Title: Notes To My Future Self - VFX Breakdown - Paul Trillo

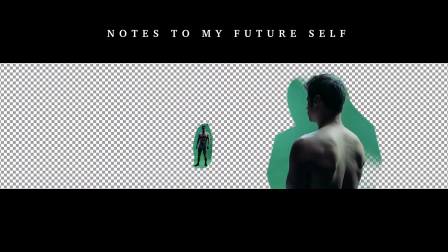(0:00)
How can AI create better effects? This is my film Notes to My Future Self and this is the VFX Breakdown.
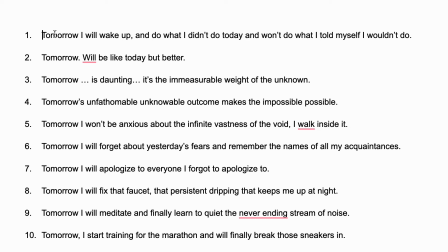(0:07)
The film's about manifesting tomorrow,
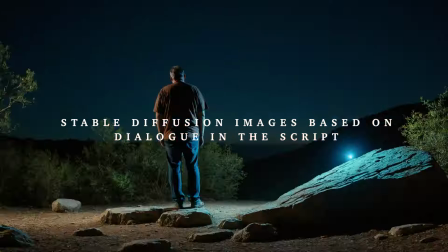(0:09)
so I took the words the actors were going to read aloud and I combined them with a series of other prompts to create a plethora of images.
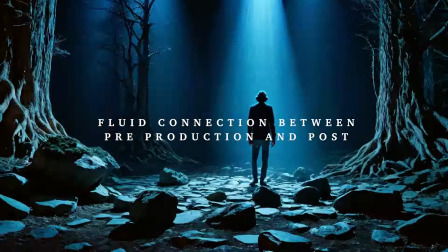(0:16)
This of course creates a paradox of choice, but it does give you pre-production assets that you can use in post-production.
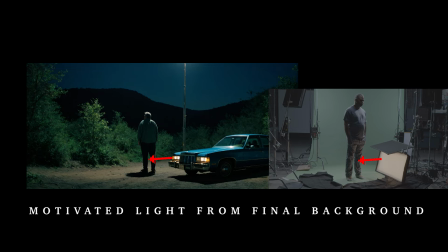(0:23)
So that gives you a better sense of lighting that can be used to motivate the light sources on set to match the background.
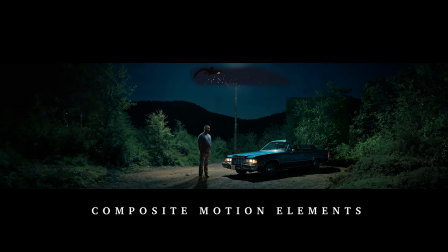(0:28)
A lot of bad compositing comes from bad green screen lighting in which no one knows what the final background is going to look like. When you have a pre-production asset that matches a post-production asset, you can create a much more seamless composite.
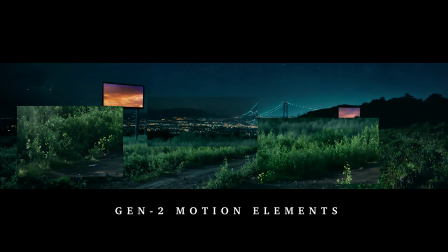(0:42)
I also used a series of other tools like Generative Fill and Generative Expand as well as Runway Gen2 to generate motion elements within the scene.
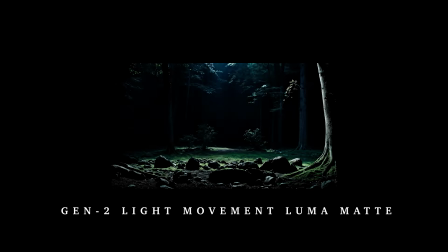(0:51)
Another interesting use case for Gen2 was as an animated luma mat so that the lighting could subtly move and shift and react to the environment.
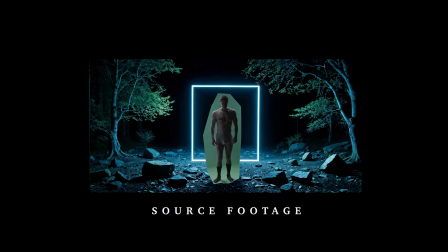(0:59)
I only had about 10 days to shoot, edit, and composite this entire thing. So without that fluid connection between pre-production and post-production, it would have been impossible. And that's how I made Notes to My Future Self.